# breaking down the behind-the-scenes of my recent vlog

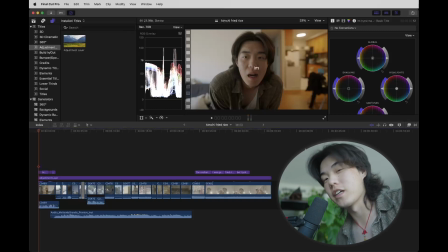0:00 sync. It's my first time recording something like this, so please bear with me. But today we're gonna go over the video I just made and kind of talk through my thought processes. Let's do this. We're just gonna start straight from the top.
I'm trying to make kimchi fried rice, but I'm all out of eggs.
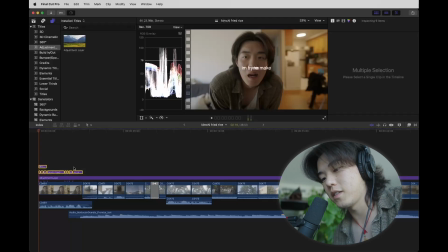0:19 Right, there's already a lot to go through here. Let's start with the composition. The way I think about a talking head shot is very simple. I just try to add depth and contrast. So here you see there's orangeness contrasting with the blueness of the natural light.
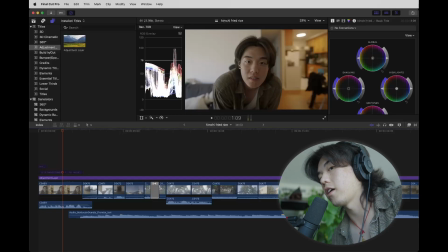0:35 There's the shadows here and the light on my face over here. Things are symmetrical, so it's simple. Another thing to note is if we drag this up, there's a little bit of motion here where I lean down and then the focus racks in.
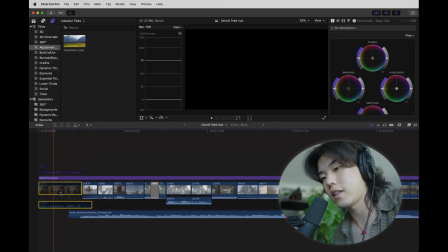0:50 I think that just adds a little bit of extra dynamic. And there's some motion graphics.
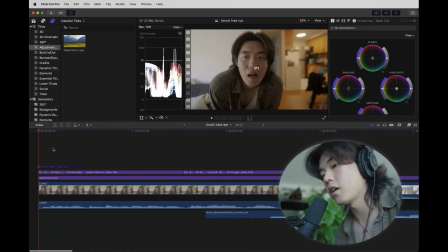0:56 A rule of thumb I go by is when I'm captioning my speech, I try not to put more than 3 words at a time. Here I separated it to add a little just more things, but in a subtle way.
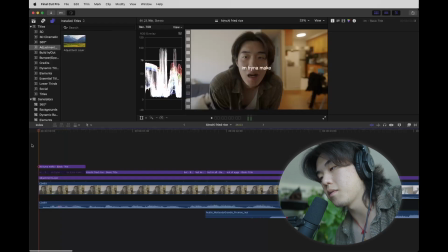1:12 Originally I just made it 3 words and it seemed a little bit awkward.
I'm trying to make kimchi fried.
Like, yeah, not enough dynamics. It doesn't match the tone and the rhythm of my voice, but this kind I'm trying of to make kimchi fried rice, does. but I'm all out of eggs.
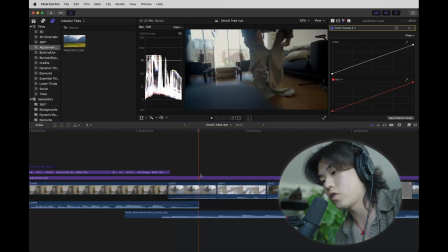1:30 The next thing we have is jumping into the sequence.
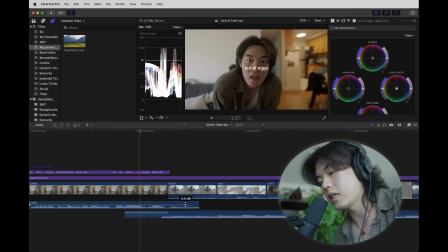1:33 Note here that here in the audio it blends into the next clip instead of just cutting straight up from the clip.
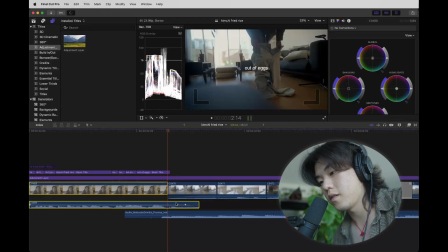1:41 If we were to cut here, that away, Egg. like the eggs, transitions nicely into a nice clip. Cool. Foreground, subject in the midground, and then the lighting in the background.
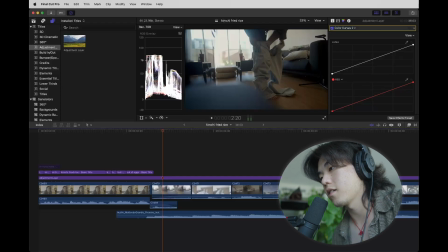1:58 And I have, to make things look more cinematic, you have lighting from the back and your camera's pointed at the shadows. That's just like a thing. It's kind of the opposite of what's going on here, but this isn't meant to be that cinematic.
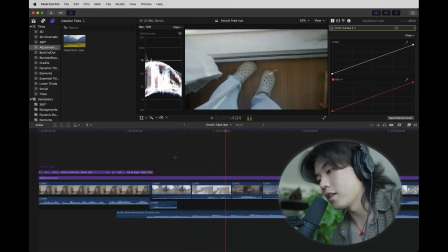2:13 Next shot. This shot is so ugly, but I have a rule of thumb.
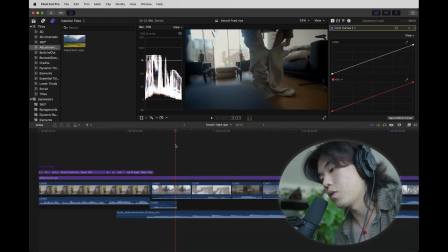2:19 I have a little rule where I do sequences in rule of 3. So this part of the story is where I'm getting ready and leaving the house.
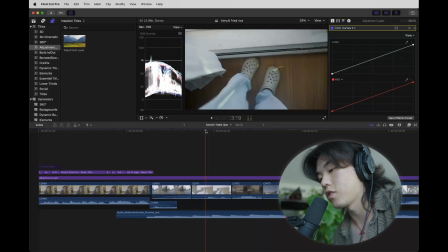2:25 I'll put on pants, I'll put on shoes, I'll grab my keys, and then I'll leave. So 1, 2, 3 kind of moves us to the next sequence. This part got cut short by a lot.
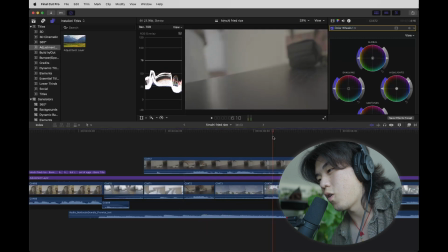2:36 Like, there's me grabbing the keys, opening the door, and then shutting the door.
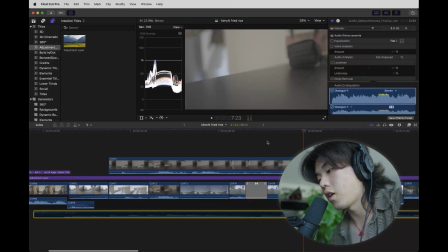2:44 And these all have like
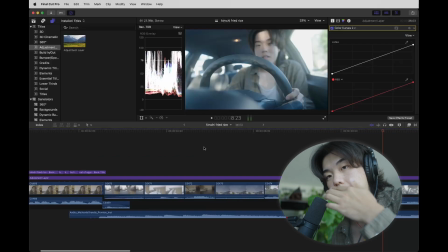2:47 cool sounds that I wanted to use, but to fit the pacing of the video, I think they weren't necessary.
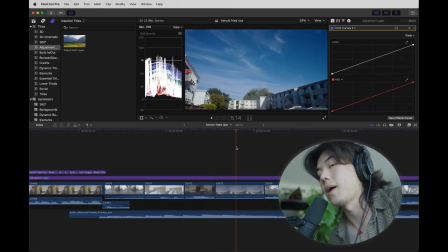2:53 You just understood that this was the final step before I left, and now I'm outside. This guy is an establishing shot, and then
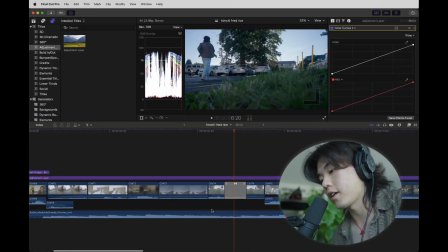3:02 getting to my car. There's a transition here because I got lazy and I didn't want to transition just the audio. I just decided to transition the whole thing because I didn't want the noise,
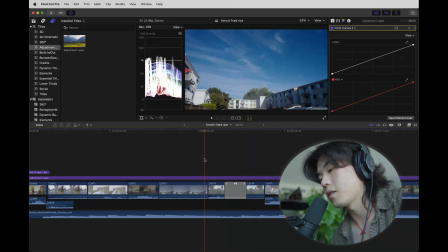3:13 background noise of being outside, but I did want the beeps in as sound effect.
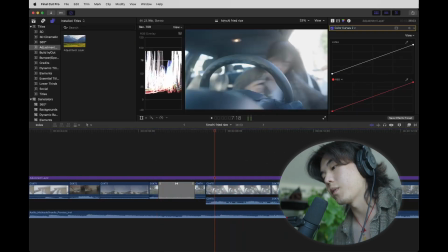3:23 Yeah, so I probably would fade it more. I wanted the sound effects of me getting into the car to kind of like be a little bit jolting, to just re-engage the viewer here, but not in a not in a very like pizzazz way, but in a subtle way.
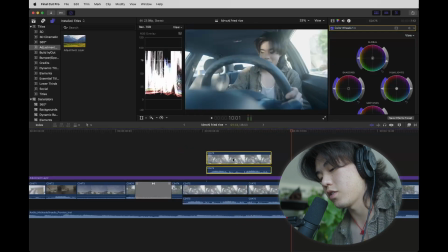3:45 A friend of mine asked if this was really just one take because they have like a perfectionist tendency.
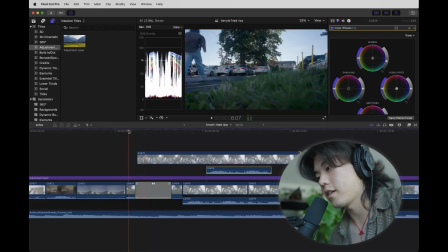3:53 The answer is yes, this was just one take. I actually barely got out of the car for this take.
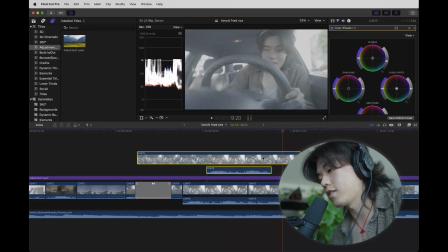4:00 I just sat down again and I started the car. Cool.
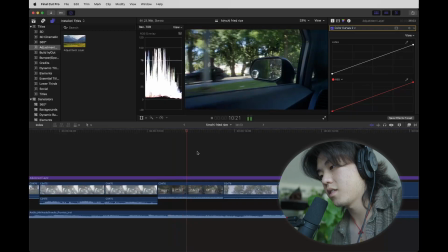4:07 It's a pretty shot.